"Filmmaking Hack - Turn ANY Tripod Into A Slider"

Hey guys my name is Mark and in this video I'm going to quickly show you how you can get a vertical slider shot like this,
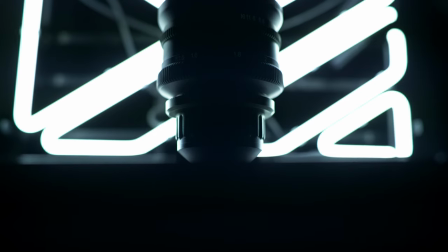[0:10]
this, and this with just a tripod.
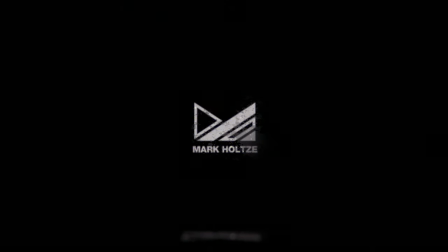One of my favorite techniques with the tripod is the vertical slider shot. It's a trick I've been using since my XL1 days and one that I'm still using today. Best of all you can do this with just about any tripod. I just love a good camera move to make a shot more dynamic. So, technique. This is the Manfrato BeFree. It's more of a photography tripod as it doesn't really have a fluid head, but it's fairly inexpensive and I thought it's pretty standard so I might as well use this to demonstrate this technique. So to achieve this vertical slider shot, simply unscrew the vertical head lock, lift the camera up to its highest point, and the nice thing about gravity is it's a constant force, just a matter of harnessing it and letting it do most of the work here.
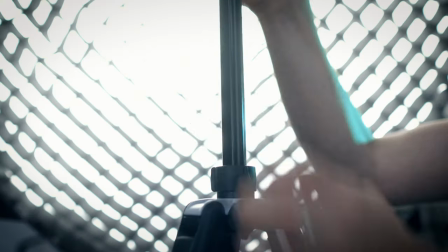[1:15]
So to do this I'm going to use my left hand here in place right at the base of the joint and hold. And I'll use my right hand to offer some extra support to the base of the tripod like this. It is important to mention that with the vertical head unscrewed it can get a bit wobbly, so So to get around this, I simply apply a bit of back pressure and it locks it right up. Now it's simply a matter of releasing the tension in my left hand and gravity will take care of the rest. Vertical slide.
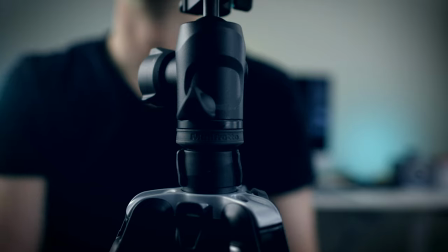[1:47]
Now as simple as this is, there are a few technical tips I would consider when shooting these.
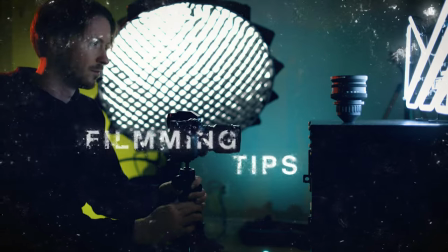[1:53]
I always shoot these in manual focus since they're almost always performed with a vintage lens. But it's a good idea to switch to manual focus even if using an autofocus lens. You don't want your autofocus hunting during your shot.
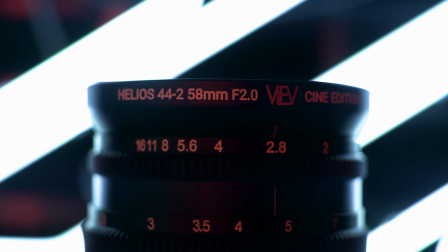[2:05]
So always make sure to set your focus point before you start the actual move.
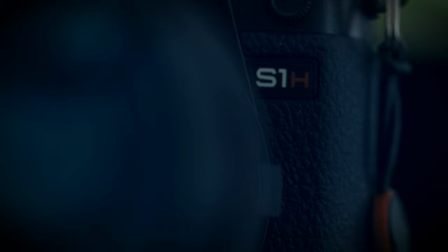[2:12]
How fast or slow you want the move to be is really up to how much pressure you apply to your grip.
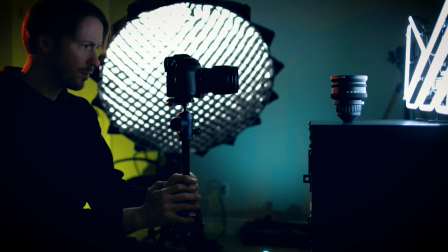[2:17]
I find it takes a bit of practice to get the right motion balance down, so keep that in mind. The shot might be a little janky at the top and bottom of the move. The midsection is where the money is, so block your shots accordingly.
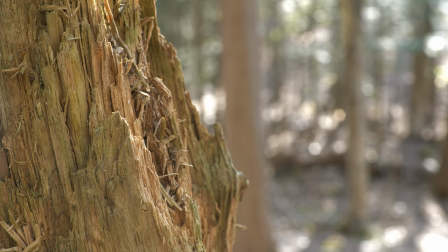[2:35]
I find a shot like this particularly effective when you've got some foreground and background elements to really emphasize depth.
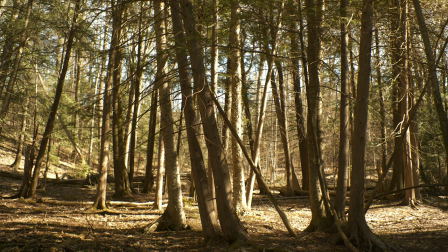[2:42]
You can see in this shot, with nothing in the foreground, the movement is mostly lost.
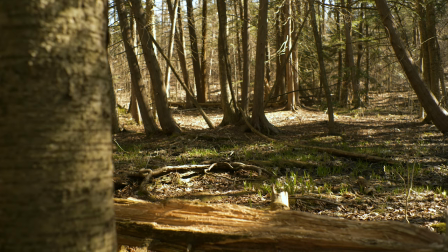[2:48]
Stick a tree in the frame and you immediately get a sense of depth. Also, we're limited to one direction for the move when shooting, but you can always reverse the shot in post-production. Just be mindful of what's in the frame when you want to reverse it. nothing draws attention to a cheat more than someone riding their bikes backwards.
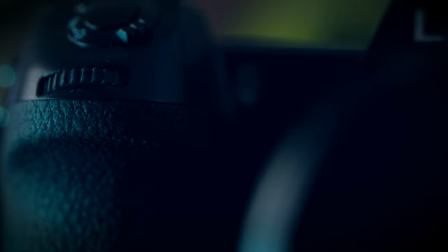[3:12]
But that's pretty much it. It's super easy and really effective. I'd be curious if this technique works for you guys so let me know if you've tried it and how it's turned out. This is one of those things I've just done it for so long and it's sorted me so well I always kind of wondered if this would be of any value to anyone else so here we are. Alright well that's it for this video guys short and Thank you so much for watching, and I'll see you next time.